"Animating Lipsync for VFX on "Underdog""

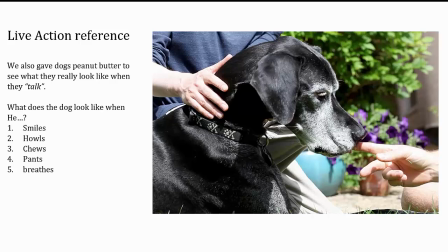(4:05)
Now, if you're going to make a dog actually talk on set, what you do is you give it peanut butter, and then it will kind of lick its lips, and then you can start to see how its mouth deforms. So we became pretty much experts on doggy facial expressions, and
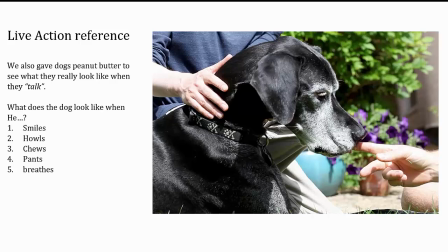(4:20)
how the dogs would make different kinds of expressions, because you don't want it to. It needed to look exactly real,
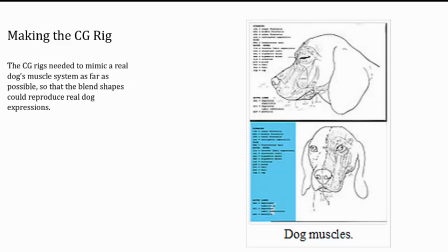(4:30)
and so we actually built the rigs in order to be as close as possible to an actual dog's anatomy, and that meant mimicking the real muscle system as far as we could. So that was quite a complicated job, because you had these different blend shapes to mimic different muscles,
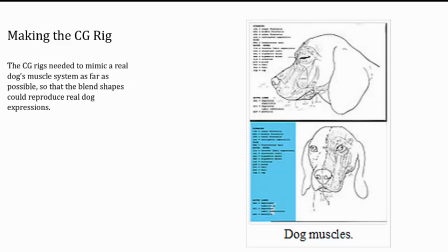(4:46)
and then if you fired two or more muscles, that would create a combination shape. So the kind of blend shape hierarchy was really quite complex, and modeling, rigging, and animation all had to work together to make it as realistic as possible.
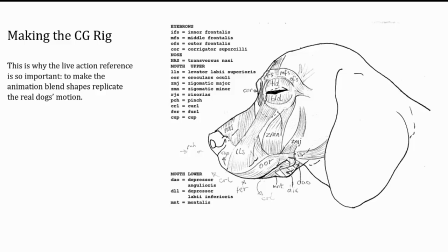(5:01)
And it was quite a complicated job. And, even so on production, we were still being asked to produce mouth shapes that we hadn't necessarily foreseen when we were doing the build.
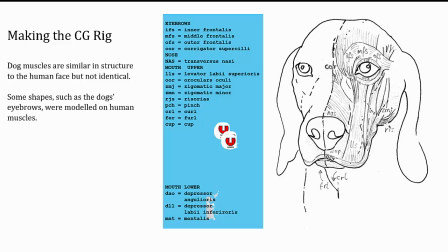(5:14)
But there were also cases where we would go beyond the dog's muscular system. Dogs don't really have eyebrows, for example. Humans obviously do have brows. Our brows are very, very expressive.
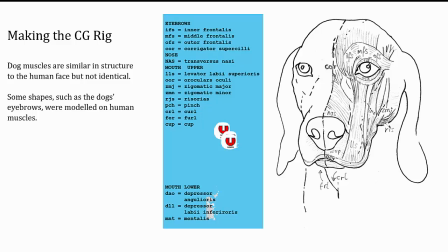(5:27)
But we basically sort of pretended that the dogs had human-style expressive eyebrows in order to give them eye expressions.
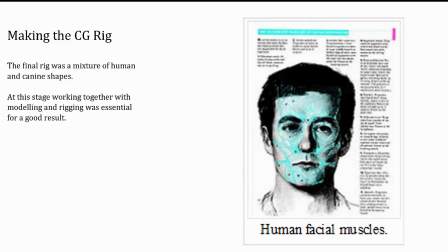(5:36)
So the final rig ended up being a sort of mixture of human shapes and also canine shapes
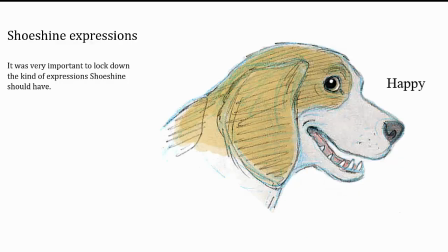(5:44)
in order to give it that full range of expression. So these are the drawings I did back in the beginning.
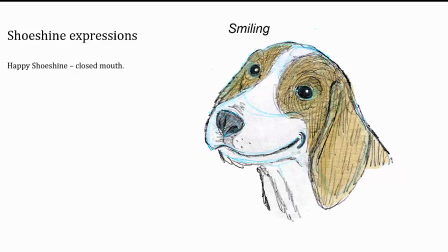(5:50)
So you've got happy shoe shine, smiling with a closed mouth, smiling with an open mouth.
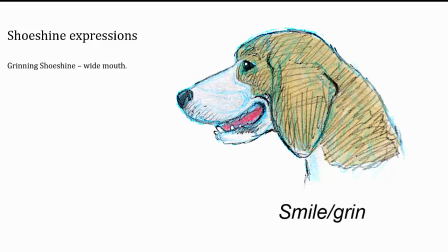(5:57)
All of these things were done, and all of these things used as reference for the creation of blend shapes,
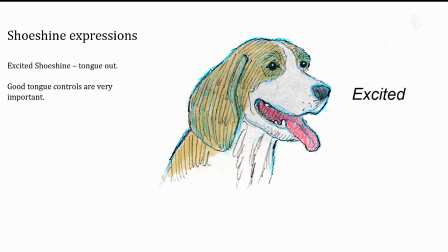(6:05)
and also to get these approved by the director, so that we're not going beyond what he's looking for.
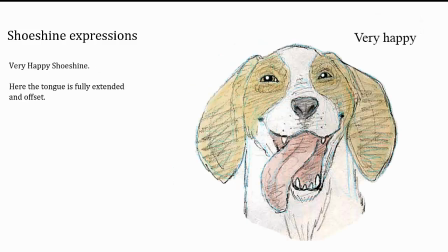(6:11)
In the beginning, the animation style was quite kind of understated, but as often happens on films, when the studio gets involved, they often want more, they want it bigger, they want it more kind of crowd pleasing.
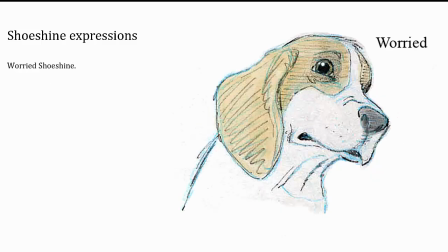(6:24)
So we did end up pushing a lot of these shapes even further than we had anticipated in the beginning. But you can see here the worried one, you're definitely getting into the brows here.
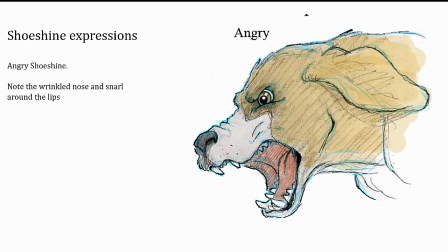(6:34)
And then you've got your angry shapes where you're starting to create not just mouth wide open mouth shapes, but also a kind of wrinkled brow.
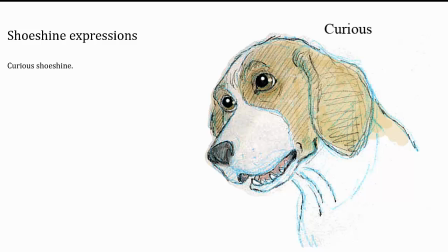(6:48)
You've got to try and anticipate all of the different emotions that the dog is going to have in the course of the film, and try and plan for all of those things. Because what you have to do when you've created your final rig is you do what's called a calisthenics reel,
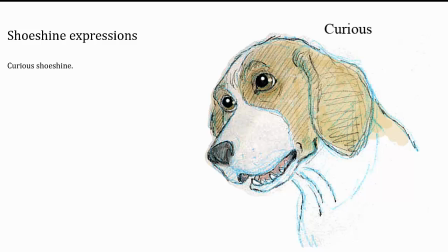(7:06)
where you kind of go through all of the different positions on the rig in order to show the director,
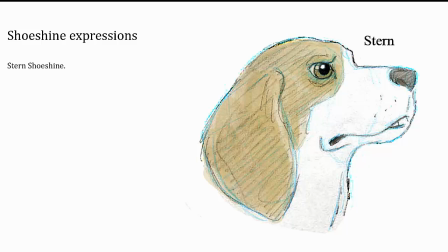(7:13)
so that the director knows you're going to get the full range of expression on all these animals. Here's one with Shoeshine looking stern.
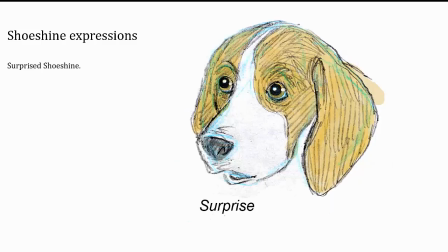(7:19)
Here's one looking determined, surprised. Again, got eyebrows going on there, or a kind of skeptical look there.
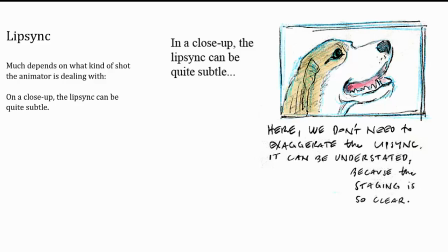(7:28)
And of course, then you've got your kind of animation notes. It's going to be very different. Your lip sync is going to be different on a close-up as compared to a wide shot,
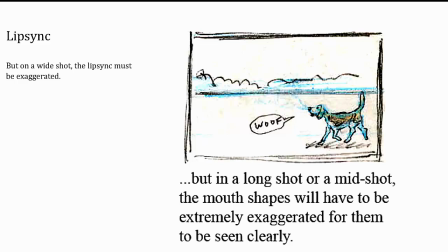(7:38)
where on the wide shot you're going to have to exaggerate it a great deal more because the audience won't be able to see it.
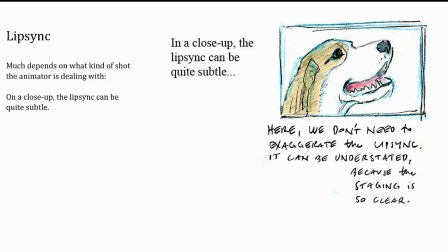(7:44)
But on a close-up, you can make it much more subtle, just like with live action actors as well.
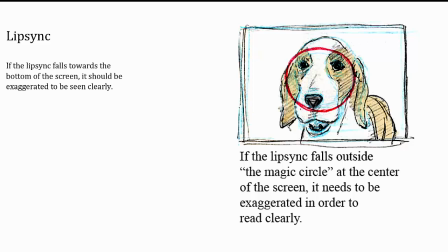(7:50)
And we also had to really make sure that everybody's looking, that the lip sync falls within what Brad Bird used to call the magic circle on the Iron Giant,
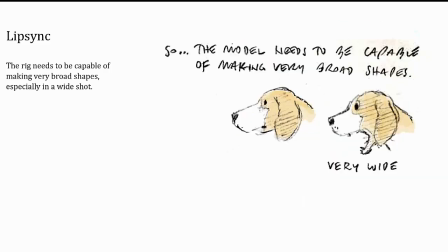(8:02)
which is the bit of the screen that the audience is going to be looking at. So you've got to make it nice and exaggerated so everyone can see what's going on.